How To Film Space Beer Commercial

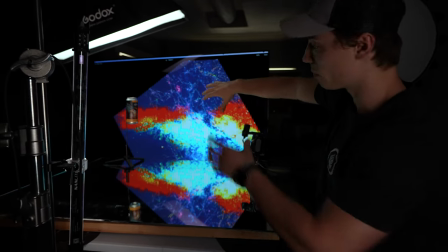We have a side light and then we redid the video we moved the TV to the side and now it's just a black background so that the
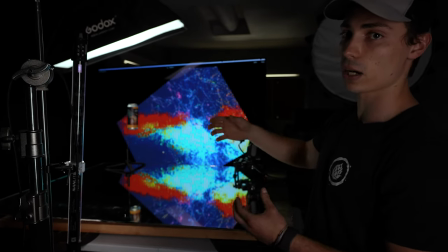reflection can be on the can so it'll really fit in the video and to make it way better of a reflection and way more actually on
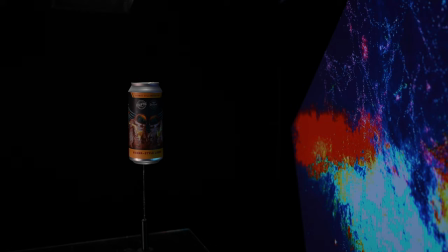the can and then I also just blew up the saturation turned up the luma and all that just to add
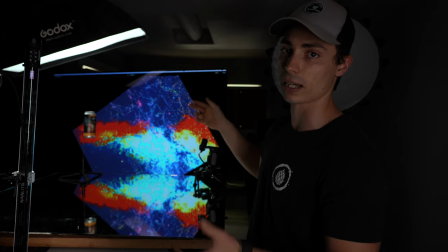as much color and brightness to the can as possible because obviously you're not going to be seeing it you'll be seeing the other image and that is kind of how we're going to do it all right let's dive into the editing so for this video all I did was pretty much mask oh as you saw before we have three different
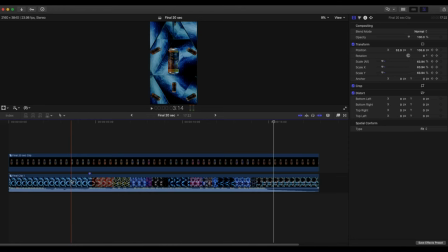shots it's time to put them all together to make one good looking video looking at this off the bat you notice that There's only really two clips here, but that's because I actually have a compound clip that we'll dive into So first things first I really like to have the music and I kind of cut everything up based on the music So for me, I like having the song beforehand. So like you saw earlier We did have Francis make the song for us So what I did first was go up and on all the different transitions as you
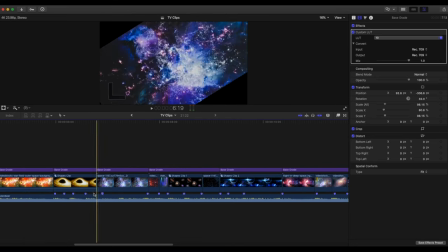can see I do these marks And it just makes editing really easy for Final Cut Pro everything kind of just like snaps into place pretty well and that's why I really like using them and if you want to like switch clips in and out it's really fast and easy everything's all kind of copy and paste once you do that so I really recommend doing that for anyone that's kind of how I did it for this all
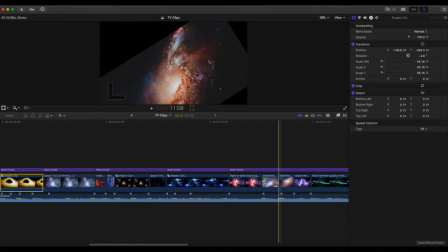I did was you know get all the clips that I wanted I color corrected them to change into more like a color that will fit the can that we're doing so it's more like a teal orange and like black theme so you'll see a lot of these clips kind of all kind of
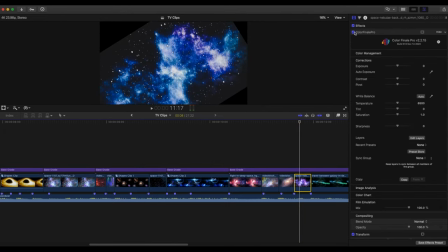fit that scene more or less but like if I show here and I take off like the color correction you can see I just did a little bit more work just to kind of have it fit the can better so this is what I put on the TV I just also transformed it so it looks good and you did it over there as you saw earlier so let's go into the clips that I actually got from the camera
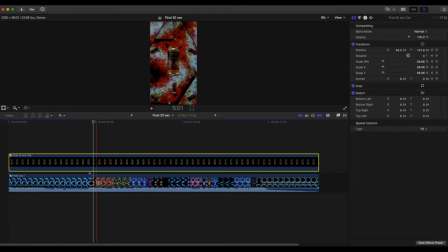all right to start this off I just want to show you the two clips so I built this into a compound clip just clips in the clips for the video of the can all I did was did a mask around it and I just kind of got rid of that skewer simple as that so then I took that clip and then I can kind of do what I want with it so for the video I just made it start small with the keyframe transformation and then it just got bigger throughout the whole video I really think that this can having it separate and adding it in at the end was a really good move and made the can so much better lit up than all the obstructions that way if we try to do it all in one. So let's break down how I did the background. So in the background, like I said, is pretty much all masking.
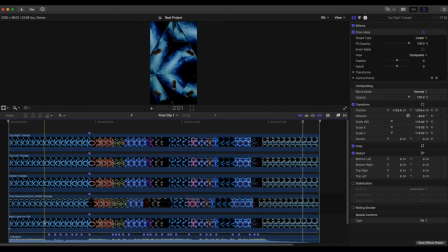So I have it labeled out a little bit. So we took the base layer. So I'm going to, let's, let's take these off and build it.
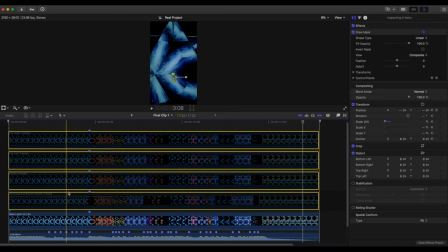So if you understand how layers work, you'll kind of understand the gist of this.
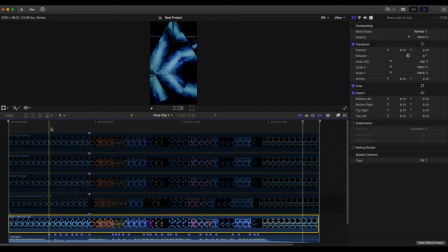So we started off as the layer with nothing in it. That's just the blank going in with no skewers, no can or anything, because that's what everything, We're going to be removing different parts of the different scenes and then that's what will be underneath and revealed.
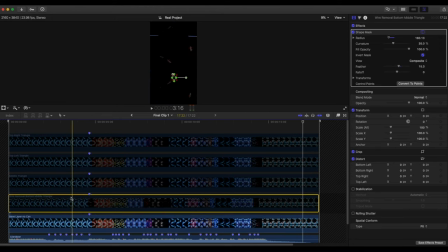First clip is just going to be base. Then I added, if you come in here, I added the clip of the cans. So you'll see the cans going around. So then on this layer, I masked out, as you can see, the skewer in the bottom one.
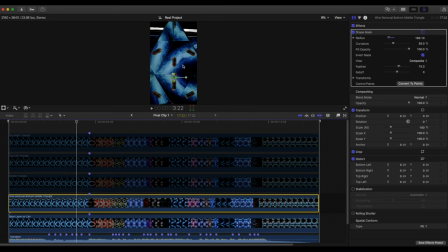I didn't mask out the top one because I'm actually going to mask out this whole entire triangle next, as you'll see. So for this one, you just keyframe, just follow. There's a lot of videos out there that teach you so if you don't know just go look it up It's not hard at all.